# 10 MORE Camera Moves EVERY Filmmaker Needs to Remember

You just need a tripod and you need to pan it, and then you do need a good smooth zoom lens to zoom past, but you don't even have to worry about the focus because the focus in the background doesn't matter in this situation.
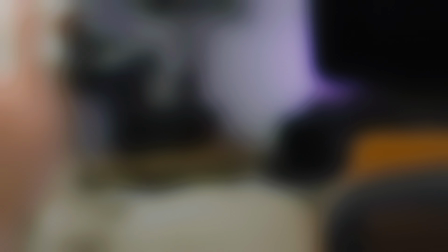4:19 You can even zoom into the background and then in post make it blur even more and then do like a little dream effect and then go into your flashback.
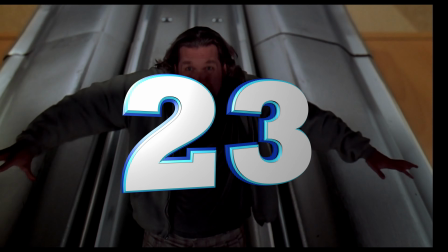4:29 I'm sure someone can find an example of that happening in another movie or TV show, so please let me know in the comments if you know where this has been used before.
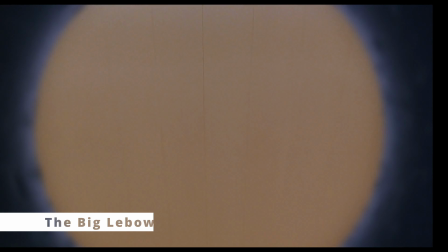4:36 How in the world did the Coen brothers find a camera small enough to fit inside the hole of a bowling ball?
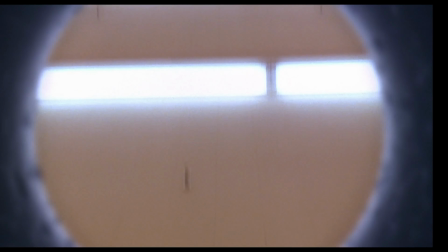4:42 In the movie The Big Lebowski, we see this shot, which comes from the perspective of a bowling ball as it is rolling down the lane. It looks like the camera is literally inside the bowling ball.
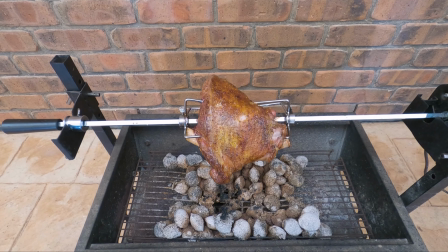4:51 Well, you'll be disappointed to know that they didn't actually find a camera small enough to fit inside the hole of a bowling ball. We had the camera on a spit Here's Roger Deakins explaining how they did it. like literally, you know, a revolving spit on a dolly. So somebody's pushing the dolly, the camera's over that, and then somebody's revolving the spit. So it is very simple, really. Well, there it is. I don't really have much else to say about this besides I'm not sure exactly when else you would use this kind of a shot, what other situation you would use it in besides bowling.
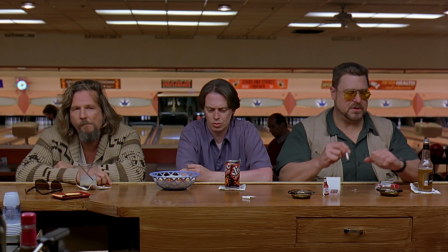5:21 Maybe a biopic about Jack and Jill tumbling down the hill or something.
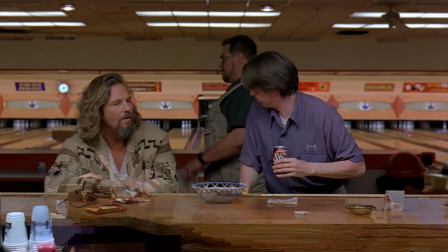5:26 I don't know. Let me know in the comments if you guys have any ideas. If you're a cinematographer, you should remember this camera move from The Big Lebowski.
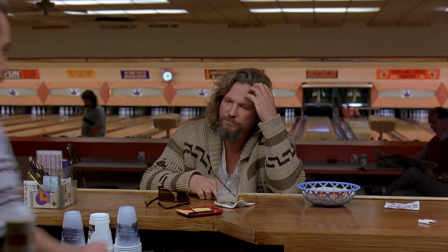5:33 In this scene, we see the dude, Donnie, and Walter sitting at the counter.
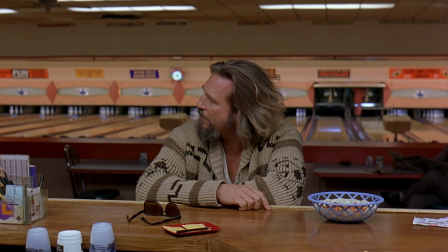5:36 When the dude pisses off Walter by saying he doesn't care about the bowling tournament, Donnie and Walter leave, and then the camera starts to focus solely on the dude.
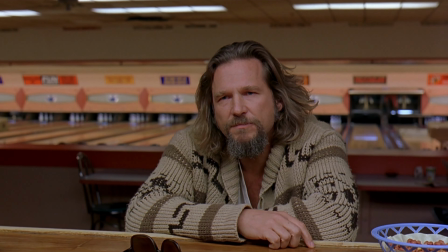5:44 It dollies forward into a single shot, and this puts the audience in the mindset of the dude who is really focusing on his own thoughts.
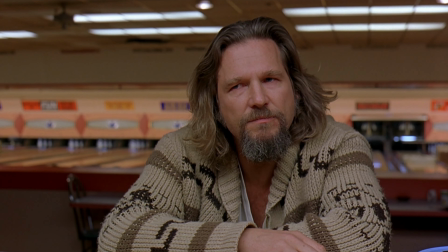5:51 He is closed off from the world around him. He is only focused on the thing he is thinking about.
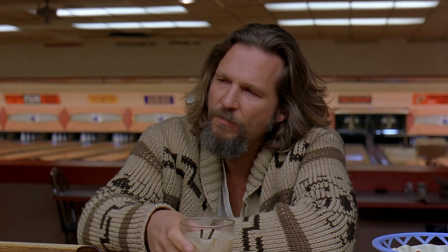5:56 This provides an opportunity for the stranger to sit right next to him without him knowing, and without the audience knowing.
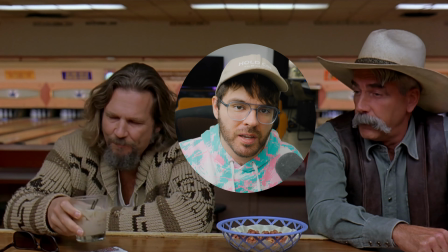6:02 Because as the camera pulls back out, we see that the stranger is indeed sitting next to him, unbeknownst to the dude. I think this camera move is great because it does two things. First, it metaphorically puts the audience in the mindset of the main character because it is representing how he is focused on what he is thinking about and not concerned about the world around him. But it also is just a practical way to sneakily put someone in a shot if you want to be sneaky. And that's why I call this shot the sneaky stranger shot.
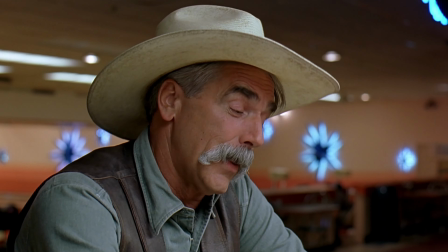6:31 Pull the shot off, you're gonna need a dolly or a steady cam, or I mean, you could hand hold it if you want it to look ugly, but you're also gonna need to pull focus really well.
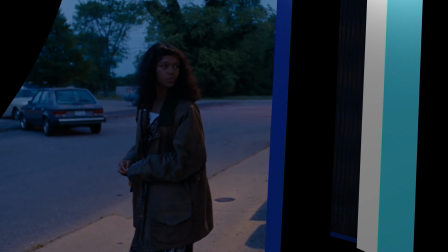6:38 And you're also gonna need two really handsome fellers. This next camera move is a camera move.
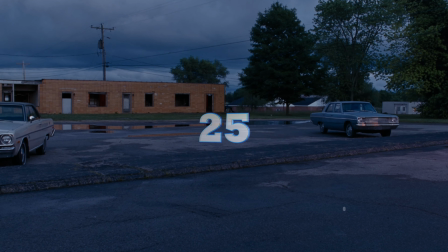6:43 It's not really a camera move, but it mimics one. If you guys want to show that your character is focusing on something on screen or just draw attention to an object or a person, and you don't want to use a more in-your-face snap style zoom, then you can do this technique that I found in Bones and All, which is basically just 3 frames edited together, each frame getting closer to the subject.
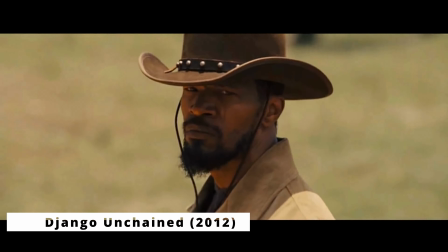7:01 This zoom is more disjointed than a regular zoom, but because of that, I think it gives a more creepy, like off-putting kind of vibe.
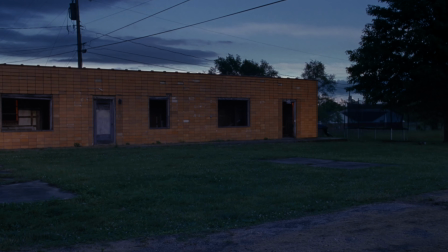7:09 I also think it's a little less goofy or humorous than a snap zoom, so if you still want the metaphor of your character focusing on something or just drawing your attention to something on screen and you don't want it as humorous, then maybe go with this option. One thing I also find cool about this is that you don't actually have to change the focal length of your lens.
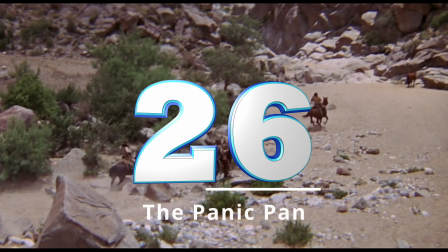7:27 You can keep the same focal length and then just move the camera closer each time. And I call this one the stutter snap.
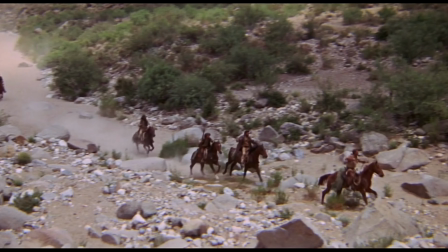7:33 Next up, we have a camera move that is guaranteed to instill panic and fear in your viewer.
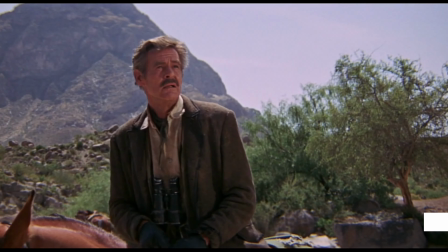7:37 I call it the panic pan. In the 1969 movie The Wild Bunch, these men are chasing this man who is hiding in these rocks.
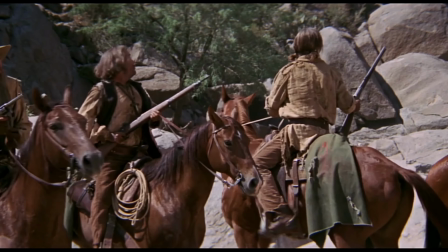7:44 When the cowboys get to this rock formation, they say, $10 says he's dead by now.
If he isn't, he's holding a gun on us right now.
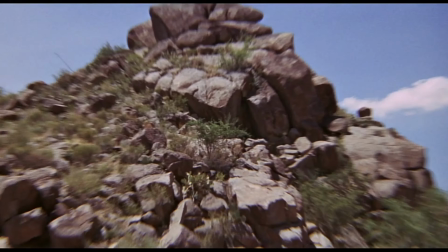7:51 And then this happens.
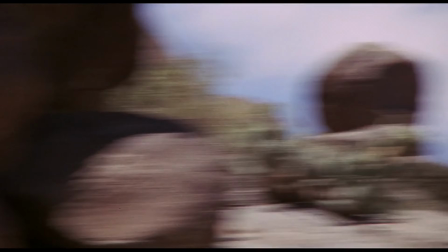7:55 The cowboys frantically search for the man in the rocks, whipping their heads back and forth. And the director emphasizes this frantic searching by intercutting these shots of the cowboys with these shots of their heads whipping back and forth, basically from a first-person perspective. So basically, the next time you have a character who is frantically searching for something, just mimic their head moves with a first-person shot.